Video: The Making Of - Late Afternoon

Hi, I'm Louise and I'm the director of Late Afternoon. Late Afternoon is a short film we made here at Cartoon Saloon.
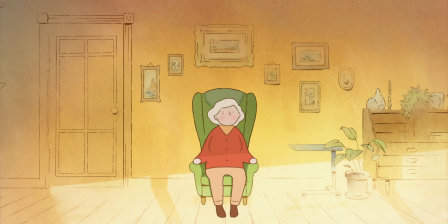The film follows Emily, an elderly woman who struggles to connect the past and the present.
Oh, hello.
So the idea came from the fact that I wanted to tell a story about the inner life of a woman and to really explore that on screen.
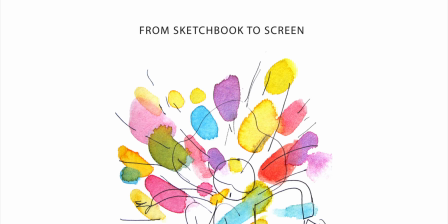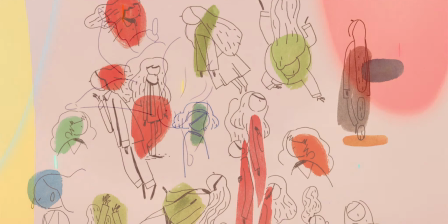The way I work is I usually draw a lot of the character in my sketchbook and that's where the idea grew into a script. Even in some of the earliest drawings you can see elements that made it all the way through to the final film.
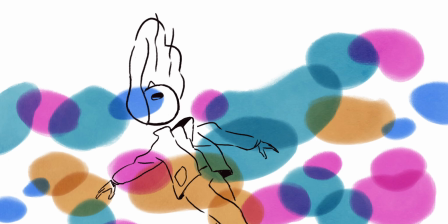The character of Emily for example, the colourful shapes, the feeling of weightlessness.
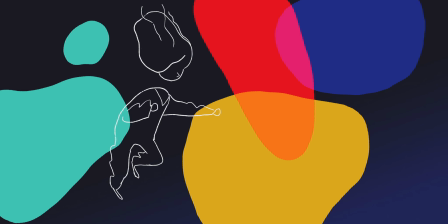I was searching for a way to express a certain sensation in the film, a feeling of flow and momentum. My inspiration for Emily actually came from I suppose my own grandmothers. I was quite close with them when I was a child and you know for me they always were my grannies
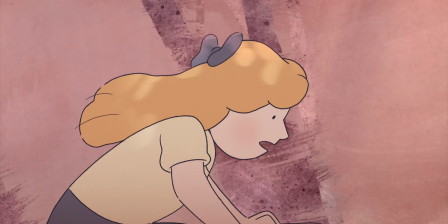and but of course I realized as I get older that I only really knew a small part of who they were.
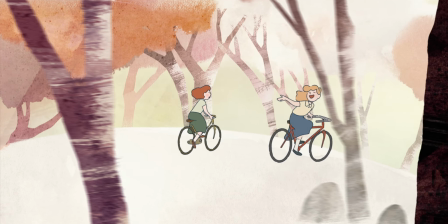I didn't really see them as women who'd lived full lives, I just saw them as my grannies.
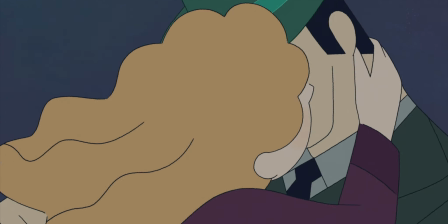So I guess I think about that sometimes and how to explore that whole aspect of who they were.
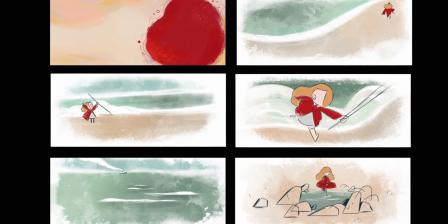After all that time of the idea being in my sketchbook and in my head, I actually was able to put it together into a script form. Together at Cartoon Saloon we applied for funding through the Framework Scheme which is in Ireland. It's run by Screen Ireland and also RTE. So that basically allowed us who make the film which was brilliant. The only issue is that we only had about ten months to make it so the race was really on in order to get it over the line. Getting started on the film meant building a team which was a great opportunity to collaborate with them some really fantastic artists.
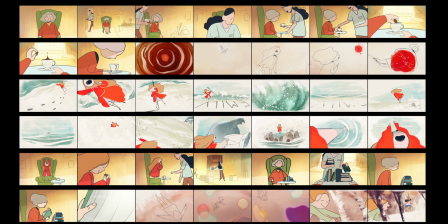So I was really fortunate to have Onya McGuinness and Stefanos Gapelin coming on board as concept artists.
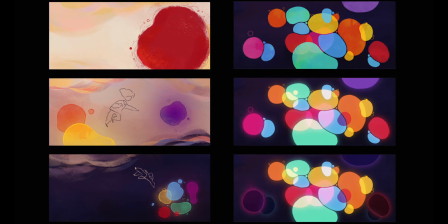As I boarded they basically focused on the light and the colour and really helped to figure out how
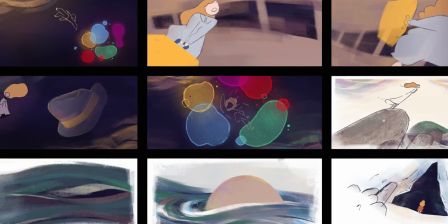to lead the transitions through from the present day back into the memories and back again. Together we developed a visual style and a visual approach for three distinct areas of the film.
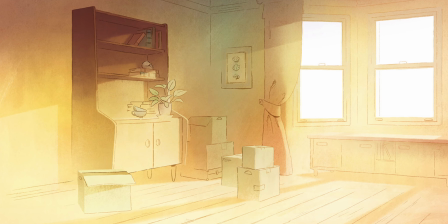We had the present which was the sitting room, it's kind of a static camera and a limited colour palette.
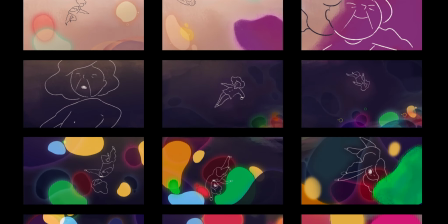There's the subconscious which is open world, it's sort of negative space and a feeling of weightlessness.
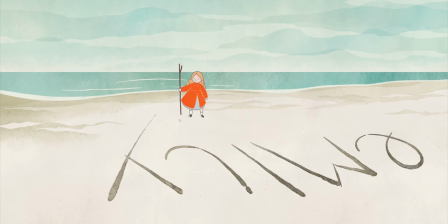And then finally of course there's the memories and the memories had to feel dynamic, they They had to feel vibrant, but they also had to feel like they were fleeting.
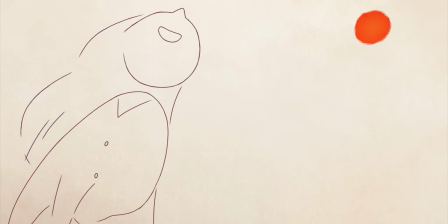The connecting thread between each of these distinct areas was colour.
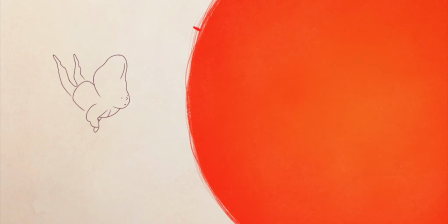Colour was a way for us to symbolise the memories and a way for Emily to revisit the past. So the look of the character designs was quite important to me.
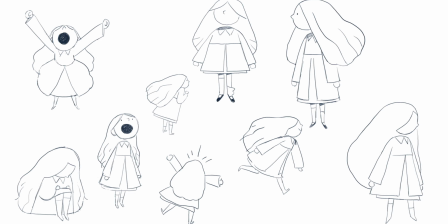I wanted them to be simple and expressive and sort of also capture that feeling that I had in my sketchbook. The way I approached it was not to do the kind of traditional model sheet with the turnarounds.
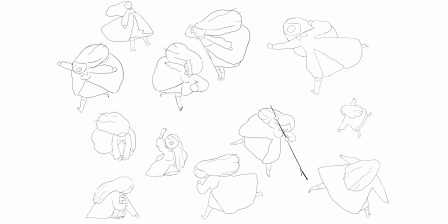I actually did these quite loose posing sheets for the animators and that basically helped them to think outside the box,
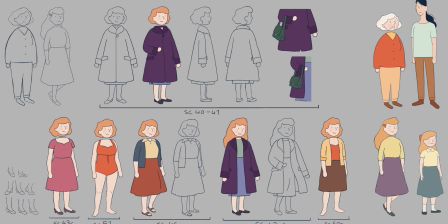to be a bit more playful with the volumes, for example. It gave them the freedom to push and pull the characters as needed in the scene. So in some shots we left off details such as eyes and even mouths,
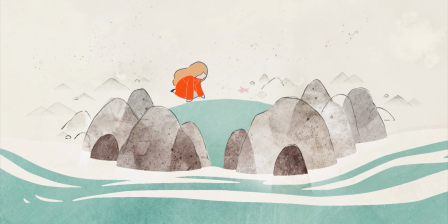but it's still possible for the audience to actually read the emotion in the scene.
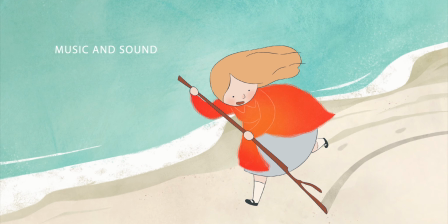So this was actually the first time I was directing a film that had dialogue in it and for me then working with actors was quite a new experience.
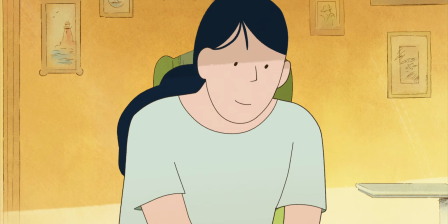Luckily we had Fennelda Flanagan come on board early on.
Is that tea?
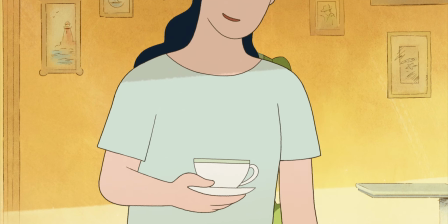I'd love a cup. Yes, of course.
She might be familiar to a few of you.
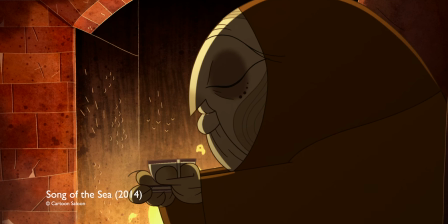She also lent her voice to Macca in Song of the Sea.
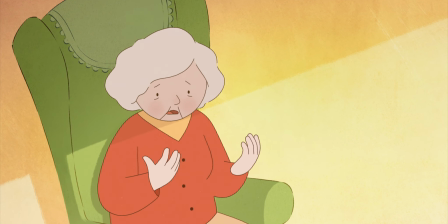I think her voice really brought a warmth to Emily that helped to bring her character to life.
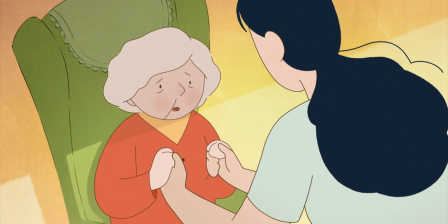Gave me a lot of confidence going forward as well with the other actors and with the animators.
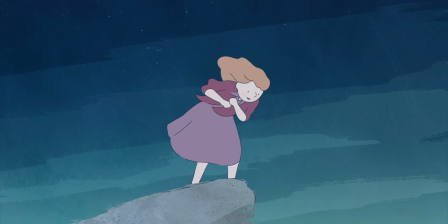Colm McEnumara created the music for the film. Colm is a very talented musician and composer, so I was delighted to be able to work with him.
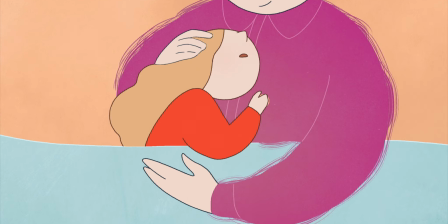We worked back and forth, keeping an open dialogue throughout the whole production. I think that the music really helps us to connect with Emily's journey.
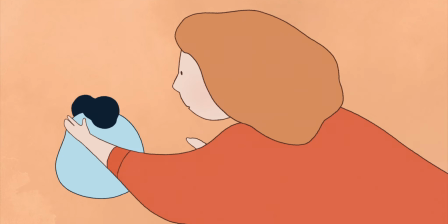It flows in and out just like her memories. I really love it. So one of the biggest challenges we had on the film was figuring out the complex camera moves in 2D animation.
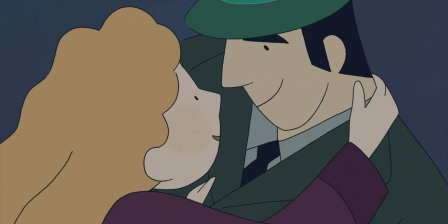Sometimes it was about moving the camera and sometimes it was animating the move in camera.
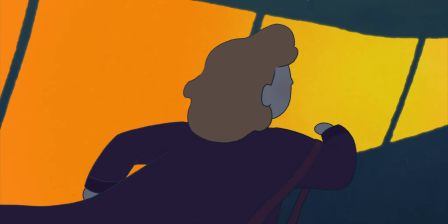The animators did a really fantastic job capturing the feeling and momentum that we needed.
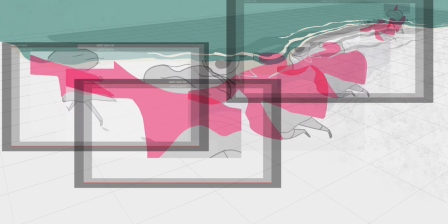Here's a couple of clips that show the progression of some of the more complex camera moves. In this clip we moved the camera across the scene.
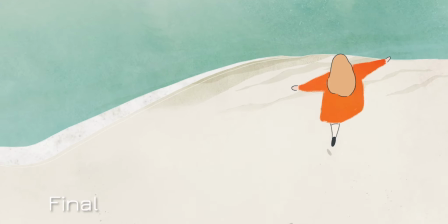The background and the animation had to be planned with that in mind. The warping effect was therefore done in the actual animation.
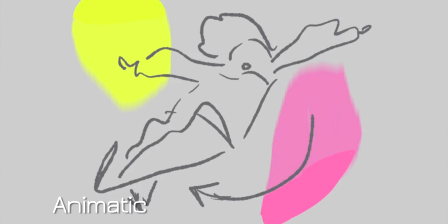So in this scene we actually moved the background behind the character and then animated them in camera as it was.
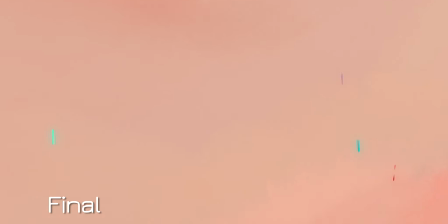We had the extra challenge with many of these scenes which was that we needed to animate a lot of them on ones in order to match the smooth movement of the camera.
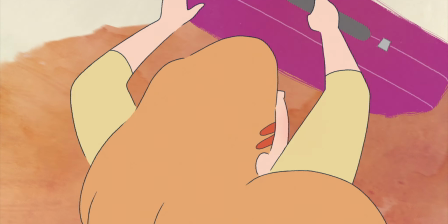In real terms this means double the amount of drawings per scene.
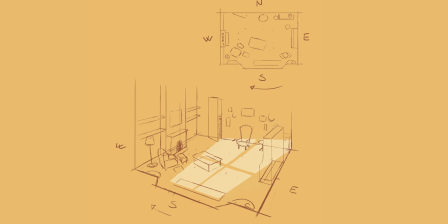The sitting room was a key location in the film. It's the one place that feels stable and that we return to over and over.
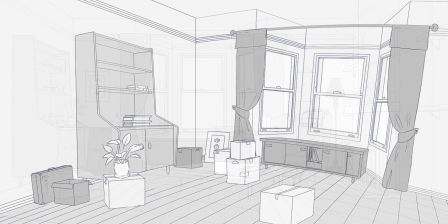The room evolves gradually throughout the film. There are shifts in the light and perspective that reflect how the past and the present are becoming more fluid.
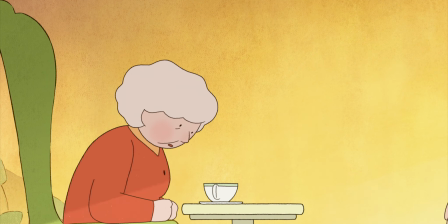Early on we wanted it to feel structured and static flat staging locked camera whereas
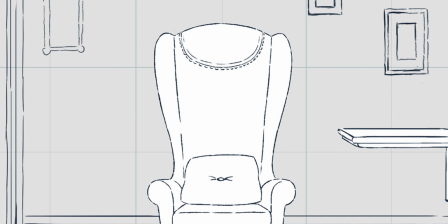at the end the memories are catching up to the present the sitting room begins to bend and warp just like the memories do the light in the sitting room is also really important throughout the film the sunlight that comes
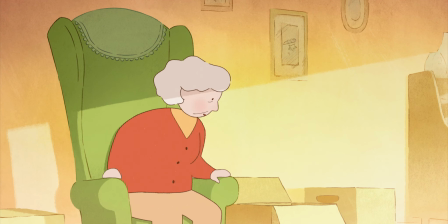in the window actually moves position at the beginning of the film Emily is cut in half by it, whereas at the end she is actually bathed in light.